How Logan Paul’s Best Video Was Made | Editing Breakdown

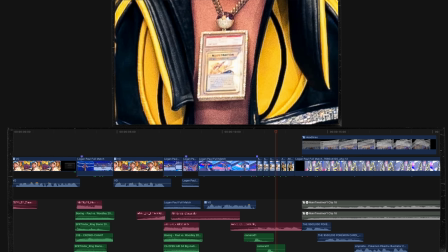This is an editing breakdown of Logan Paul's adventure of buying a Pikachu Illustrator PSA 10.
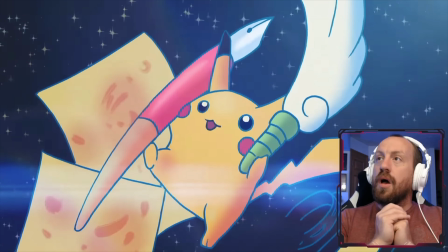And if you haven't seen it, here's the full video. I'd like to think that my editing helped you as an audience have a great emotional experience with that video.
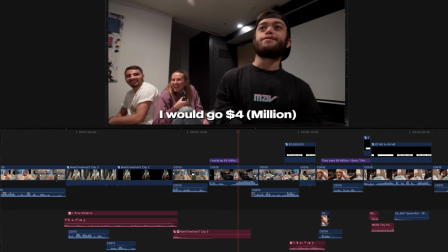And I want to tell you some of the small details to how I did that.
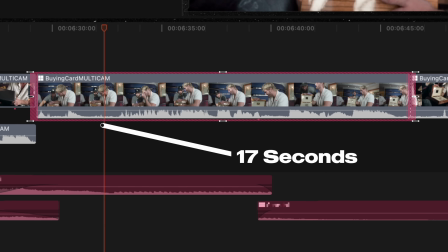Such as how I managed to not make a single cut for over 17 seconds, but achieved a beautiful high retention. And it all starts right at the beginning, where I, as an editor, have to ask the question, how can I get your attention?
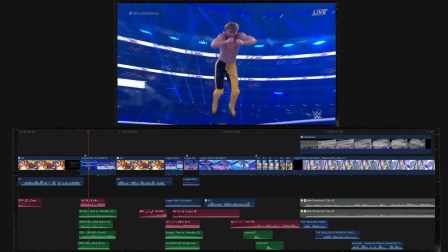Before launching myself off the top rope at WrestleMania and securing the first win of my career.
One of the best ways that I engage you in this video is by using contrast editing.
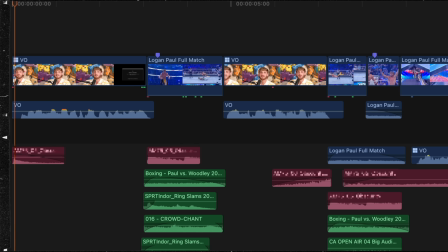The talking heads have no music or sound effects. It's naked. And then I immediately cut to something that's high intense with multiple layers of sound effects.
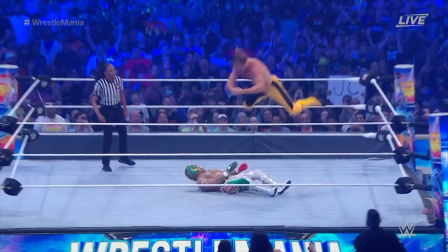And then at the peak of that energy, I cut back to the naked cut.
And securing the first win of my career.
It's so effective that I do it again.
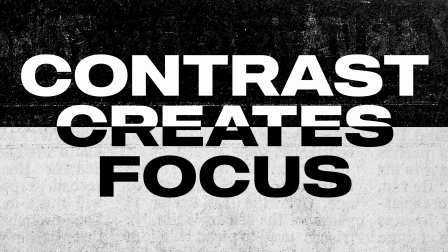My career.
Contrast creates focus, and I just made you focus on that video.
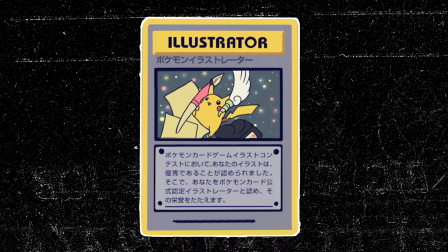And now that I have your focus, I can create a mystery. The Pikachu Illustrator PSA 10 is the rarest Pokemon in the world, and that is a buzzword for me.
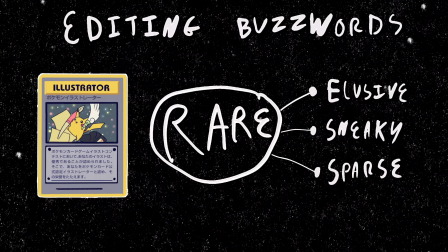Rare is elusive, sneaky, and sparse. And so I use those words to inform my cuts.
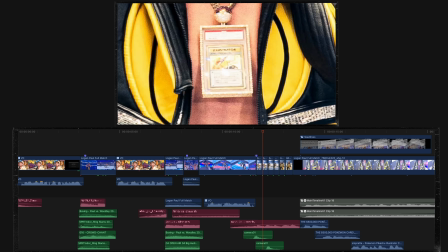The cuts to the photos are extremely fast that you barely see the image. The card is then obscured by headlines of its value.
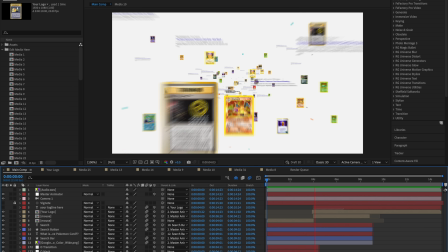You have not gotten a clear image of the card. After I use visual storytelling to represent Logan's search through the internet, we finally reveal the card.
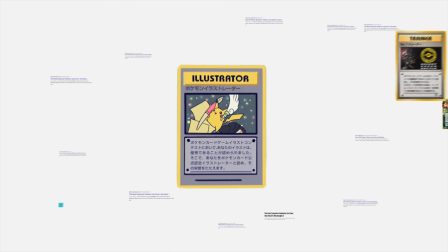But wait a minute. That's not the card. That's an animated card, an interpreted visual representation.
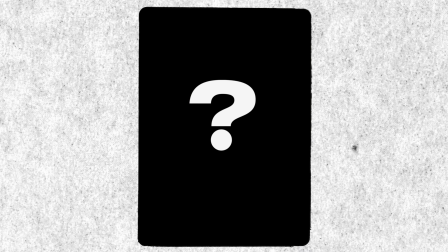I am teasing and withholding the real image, and that sense of anticipation will make you want to keep watching.
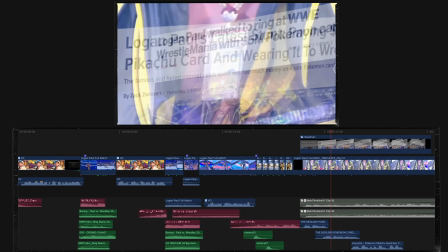Now keep an eye out to how long I use this animated version. What else can I shoot at you to generate energy and momentum to make you keep watching?
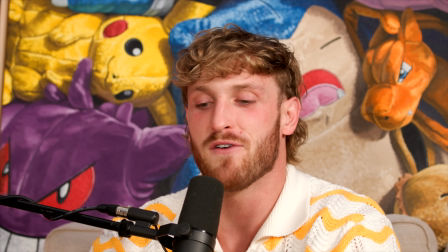And the answer is actually not storytelling, it's story showing. I have these A-roll shots of Logan telling us what's up, and I could easily cut to those.
I looked up the most expensive Pokemon card.
Or I could minimize when I do. It's more interesting if I can visually represent what he's saying with B-roll.
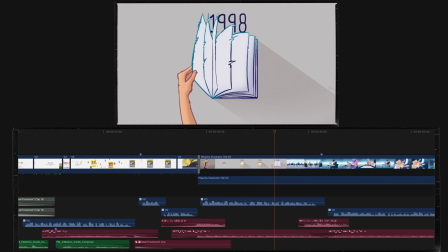This is why when he's world building the context of the card, it's an animated sequence in the style of Pokemon.
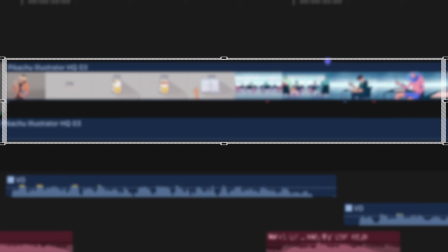But obviously I'm an editor, not an animator. I can't do this. So we hired Howard Wimshurst for this sequence, and it's bloody fantastic.
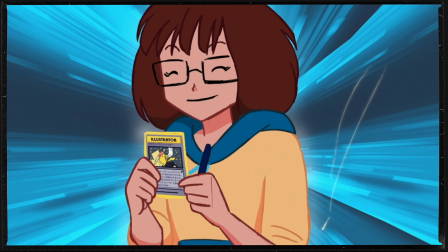This is far more interesting to show you the world, rather than just cutting to Logan telling us. And so we maintained that rule by even sometimes interpreting what he says literally.
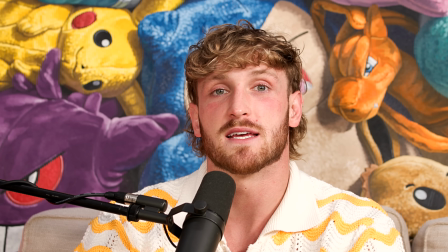He's referencing the PSA population chart.
According to PSA's website.
Great, let's show that. He says there's 20 of them.
20 of them.
Let's show 20 of them. He says higher value.
Higher value.
Screw it, let's throw in a money animation. The B-roll is literally literal, but it helps visualize the point. But also because my skills as a visual animator is bad, and this was the best I could do.
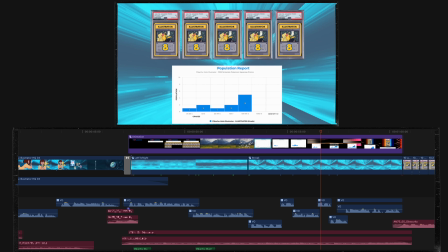However, I can still use these tools to highlight the elusive and desirable PSA 10.
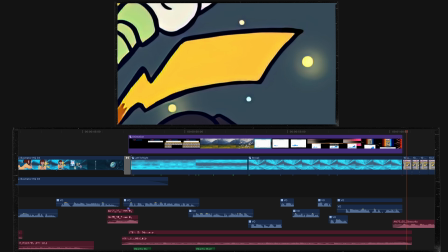And I zoom into the animated card and create a globe around its edges. And those extreme close-ups is actually me stealing something.
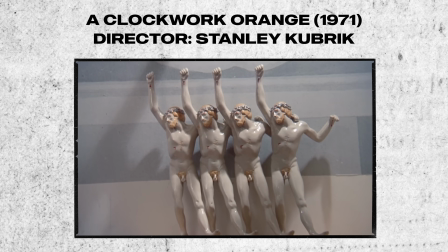I stole that from Stanley Kubrick's Clockwork Orange. I wanted to reference the scene where Alex Delars stares at his obsession with violence.
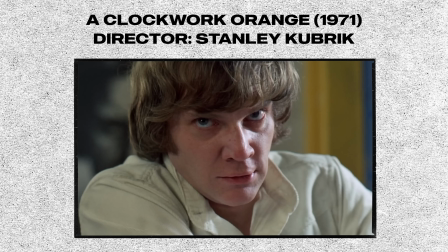Those fast cuts at extreme close-ups show obsession and desire. And so just as Stanley Kubrick did in Clockwork Orange, I did here.
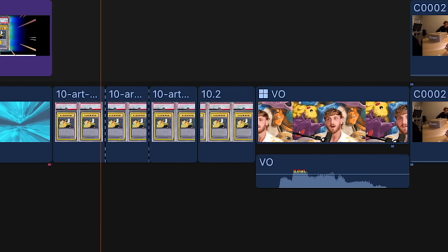And not to mention, after this cut, we still cut to Logan's line.
And I wanted one.
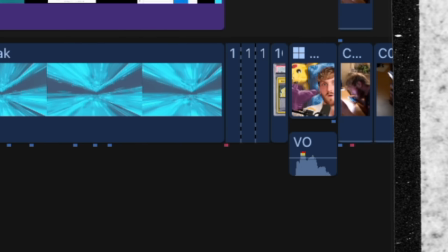To really hammer home the motivation. And actually, this is the first time we've cut back to his talking head for a full minute.
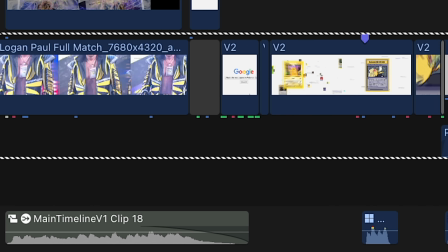I've managed to story show his exposition visually.
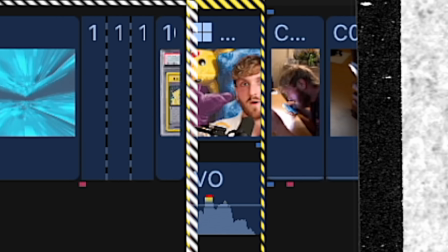So when we don't see him for an extended period of time, and then when we do, and I wanted one, we know that is an important line to listen to.
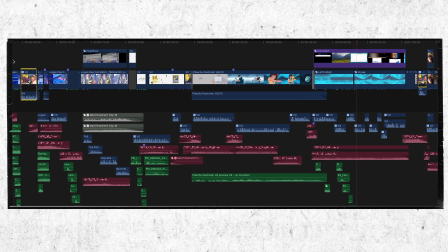I use his talking head's A-roll as bookends to the sequence.
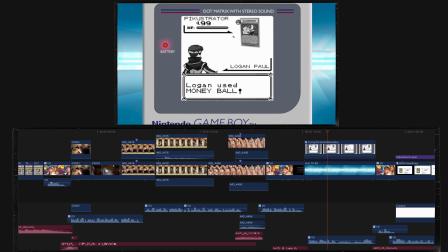But speeding through the rest of the sequence, there's stylistic story showing elements using the Pokemon games to reference his challenge,
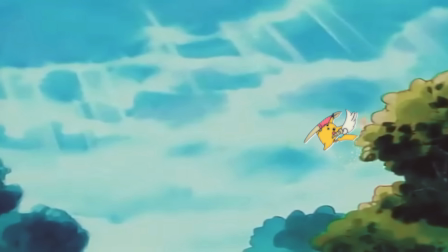and I even throw in another reference to the Pokemon TV show, which was originally a Ho-Oh,
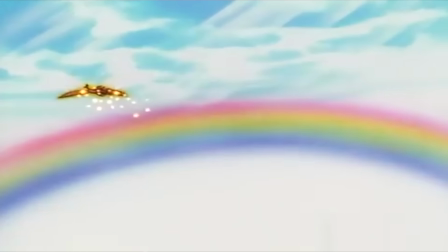a powerful, rare, elusive Pokemon, and I replaced it with the Pikachu Illustrator.
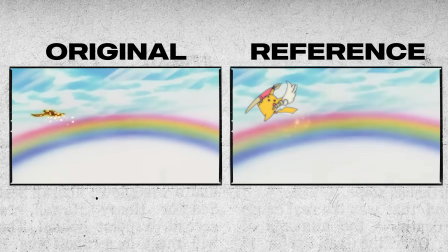By associating it with the legendary, mysterious Pokemon adds another element of unobtainable mystery to the Pikachu.
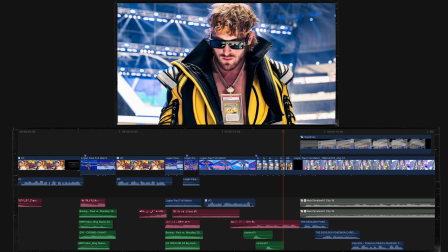For the entire 2-minute opening sequence, every time I cut to the Pikachu,
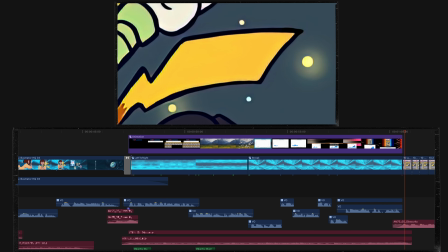I was using visual storytelling techniques to make it elusive, sneaky, and sparse.
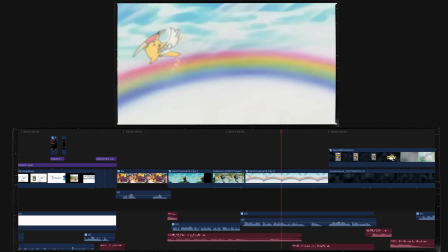It's just out of reach, and you want to see the real thing, but I'm gonna make you wait, and that anticipation keeps you watching.
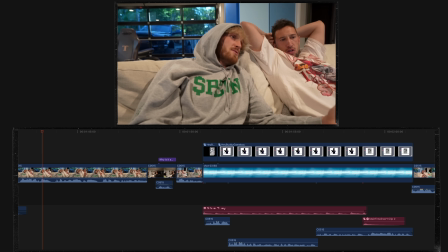So moving forward, we are now narratively caught up to Logan. So here's a challenge for you.
I want you to see if you can point out what's new in this small editing sequence. I may have an opportunity to purchase the one and only
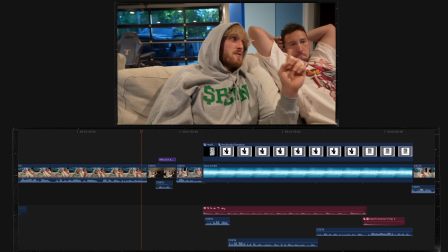PSA 10 Pikachu illustrator in the world.
What's new here is the rhythm.
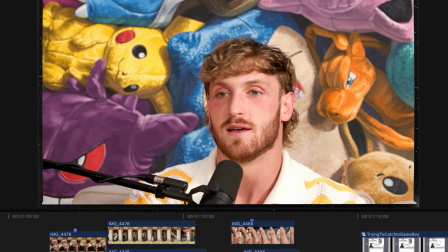We just spent 2 full minutes with aggressive, fast pacing and rhythm. And as that sequence came to a climax and ended, it called for a change.
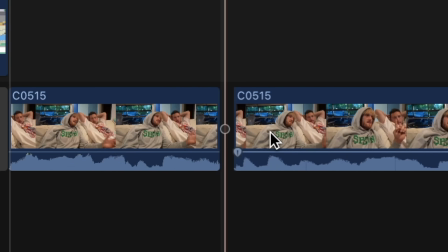Imagine if I maintained that same fast rhythm by cutting out moments of silence and having more rapid cuts.
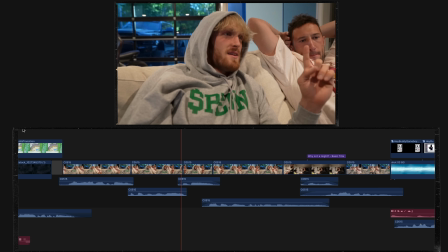I may have an opportunity to purchase the one and only PSA 10 Pikachu illustrator in the world.
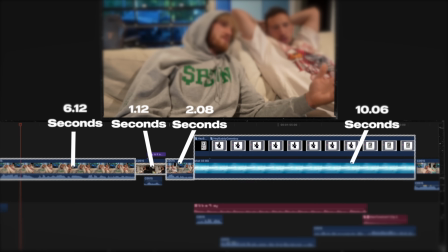This video would get exhausting quickly. This is a new, refreshing feeling because it's different to what we just had. It's variety.
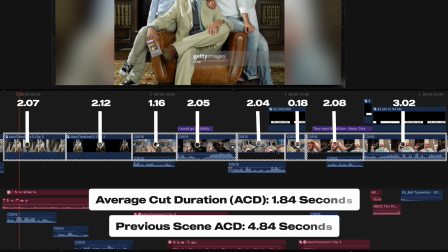And that is why right after this slow sequence, I informed the edits to start having a medium pace by introducing the escalation with medium paced music,
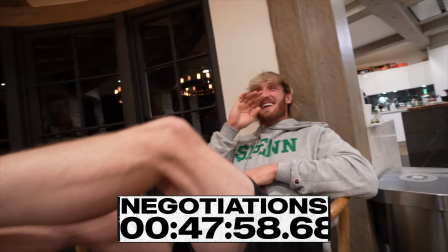and by hyper-focusing on over 2 hours worth of phone negotiations,
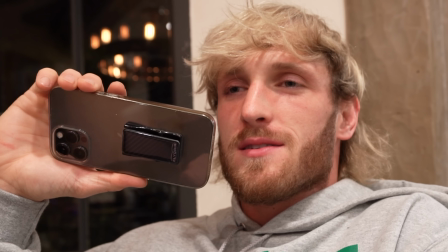by only using the most informative progression lines.
Let me call my people.
With aggressive time skips.
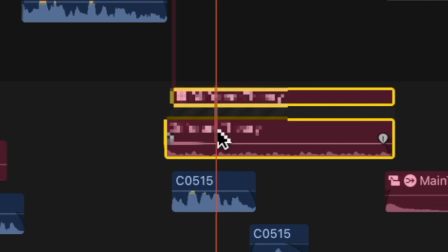We are moving forward before we can settle. And I even add on to that with the escalation of music on each beat. And with that escalating sense of anticipation, is he gonna get the card?
Wait, say that one more time?
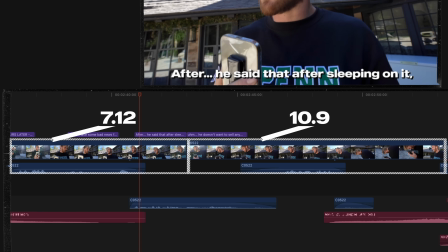I said I have some bad news for you.
As the realization that he's lost, I cut back to prolonged rhythmic cuts.
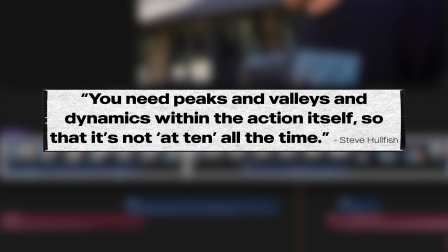I again use rhythmic variety to inform you to how you should feel.
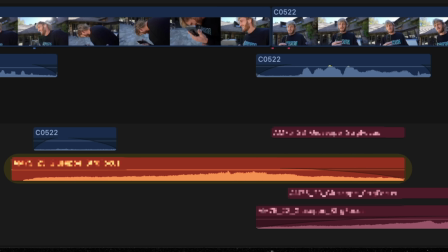And I even emphasize that with these melodramatic strings.
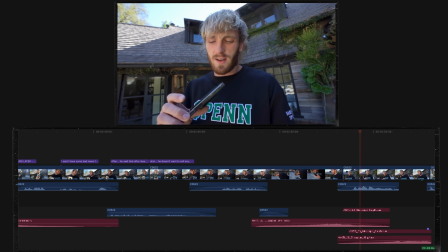It is silly using this music, but it does work in showcasing how Logan and the audience should feel. He's in the pit of despair. And there's a reason why it's called that, because it's, well, a pit. And the best way I can describe emotional journeys and narratives is with a simple line.
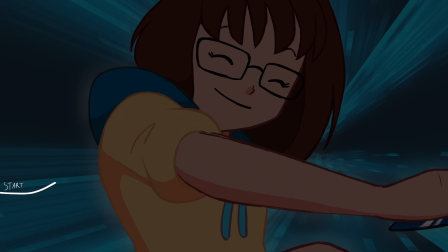As Logan informs us of his journey, his sense of excitement and desire builds the emotional journey up, and he creates the goal.
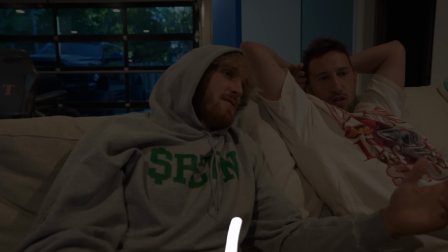We want to hit that line. Therefore, he can invite us into an even bigger escalation of excitement with the negotiations.
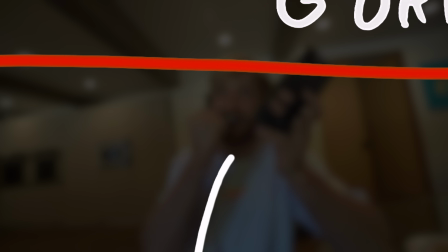It is all up and up, and he's about to hit that goal line. But it's too soon.
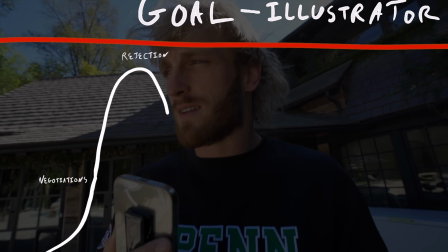From almost reaching the goal, he fails, and we narratively and emotionally fall. And so for me as an editor, I had to take you through that journey. That's why those strings are melodramatic.
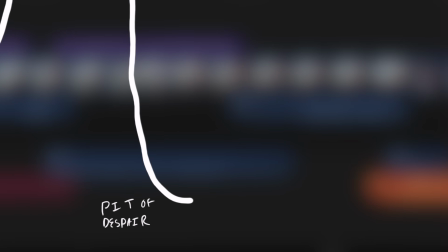I needed you to fall into that pit. And now the engaging story is, what is he gonna do to climb back up?
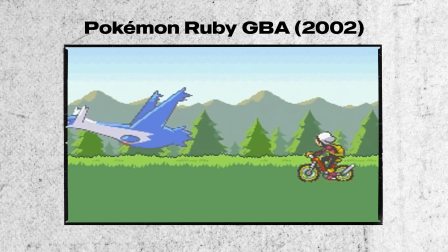So at first, I remind viewers of the goal with another reference to the Game Boy universe, with the illustrator characterized as another legendary elusive Pokemon.
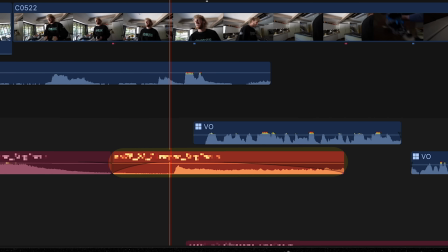And with that, I've also brought in this inquisitive feeling music. And this choice of track is actually a stylistic choice.
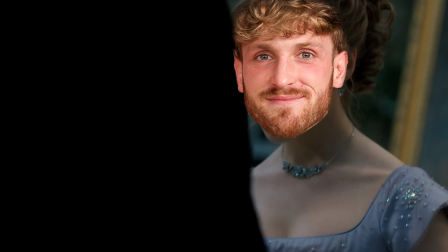This track makes the content sound like it's a high society Regency romance novel.
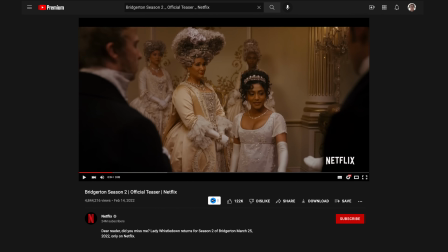So much so that the track was also used in the Bridgerton Season 2 trailer. Despite Logan buying Pokemon cards, I've taken the tone of this video very serious and used this tone to emphasize specific moments,
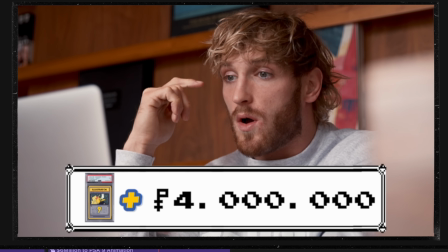such as when he receives story-changing information, the music builds and breaks.
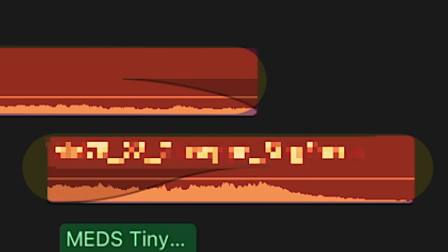The break of the music highlights that beat.
How hard can it be?